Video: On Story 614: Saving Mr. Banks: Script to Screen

I've been in Alara and I've walked from their house to that river and just thinking you know of her and walking
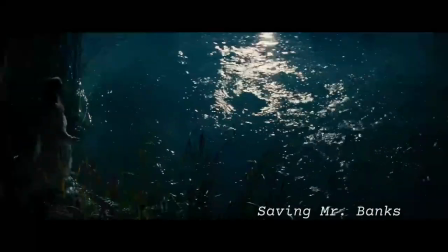(21:40)
down that and it's not that far and it's not that deep and you go that
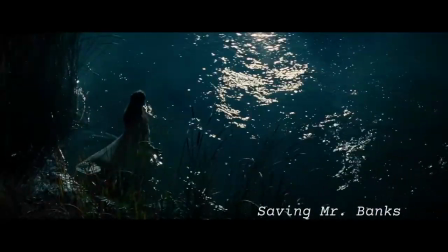(21:45)
you have to really want to die to make this this walk and so that's what was an important scene for me there were some people that had said early on I don't know it's a little dark and it goes to a place do you really need it and I said I just I just have to have it in there well and Ruth felt it very strongly for her character she felt very strongly that the only words she wanted to say where I'm sorry, and she's that character, you know. When you've finished with the script and you give it to the actor, it's theirs. And if someone's telling you very passionately that they believe something, then you have to listen. We needed a scene where she was happy. We needed a scene where she was actually enjoying herself for once. You have to take her to that place to then bring her world crashing down around her. And we, when we designed, because we built that on stage, the rehearsal room, even though it's, you know, you look outside, it looks exactly like old animation at Disney Studios, and it's in keeping with the architecture. But the design, what we had talked about and had in mind was, when she says yes to the dance, I wanted to see her foot cross over.
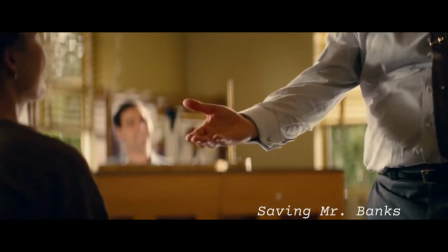(22:54)
And so we did this rehearsal room with a dance floor and then other flooring so that we could actually see her make that decision.
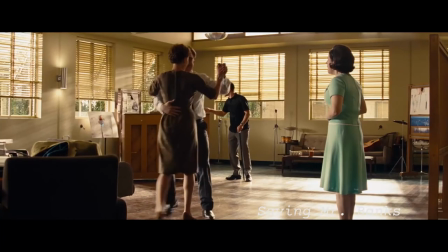(23:01)
And so her foot on a swell crosses over, and it is one of those moments where you go, she's in, she's crossed over, she's saying yes. From a composer standpoint, Thomas Newman, they're actually playing it in the room,
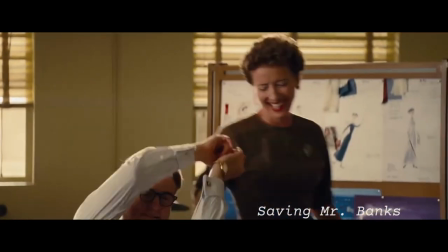(23:14)
and then we use Dolly going down the hall to go to Walt Disney's office to bring in the orchestra swell and to do something that's actually not being played in the room,
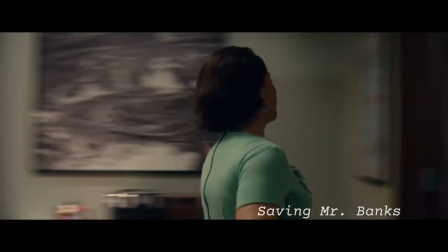(23:22)
but they continue to play in the room. So it was an excuse to then bring the full orchestra in to play the song.
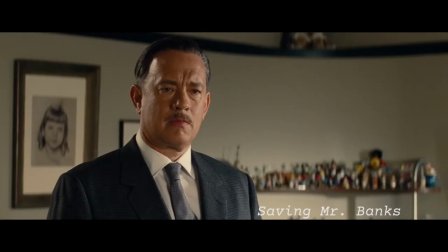(23:28) It's just she's dancing. Mrs. Travers, she's dancing with Dawn.
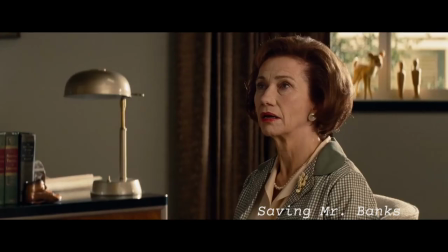(23:35) Oh, oh,
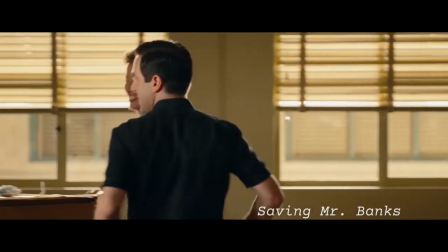(23:37) oh, oh, let's go fly a kite up to the highest height.
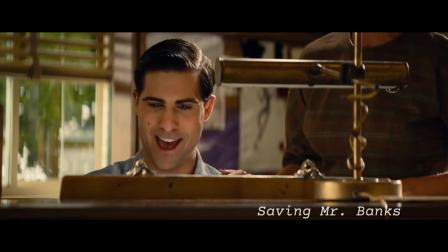(23:45) Let's go fly a kite and send its story up.
It's funny because when we would screen the movie in London, they would side with Travers. You could feel it. they'd go, how did she put up with that overstuffed, you know, blowhard Walt Disney? And then in America, they would say, how did Walt Disney, dear Walt, put up with this insane woman? So there's a little bit of both. But back to that scene for a second. You talk about the humor at the end of it. Kelly did a very, very clever thing at the end. When she finishes, and we're all swept up along with, she's singing, oh, I love it. he mends the kite, I love it, and all that.
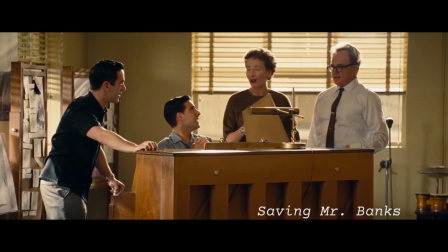(24:32)
And then, just because you don't want it to be all rosy, she has a line.
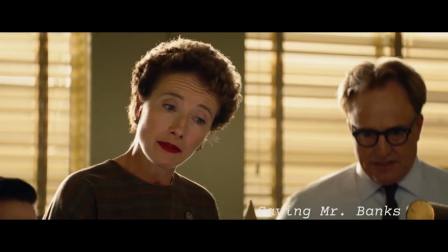(24:38) Although the proper English would be, let us go and fly a kite. Let us go and fly a kite.
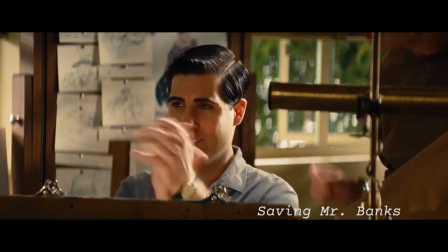(24:46) I might be willing to overlook that.
The male-female reaction in the movie was, everybody really loved the movie, but the male response was usually, she might be 5% too arch. You might want to back off her just a little bit. They wanted her more likable. Yeah, they wanted her to be more likable because she scared them, in a way. And it was funny because, and then I remember Aileen McKenna saw it, and she heard them and she goes, don't you dare, I will kill you. She is perfect. She goes, you love her so much by the end, why not make it harder at the start?
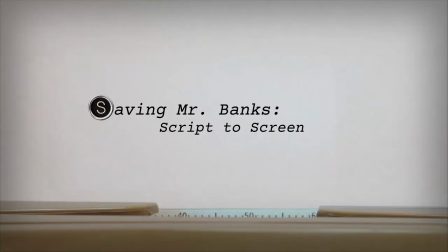(25:21)
It's a better journey. And I said, you're right, you're right. You've been watching A Conversation with Kelly Marcelle and John Lee Hancock. On On Story.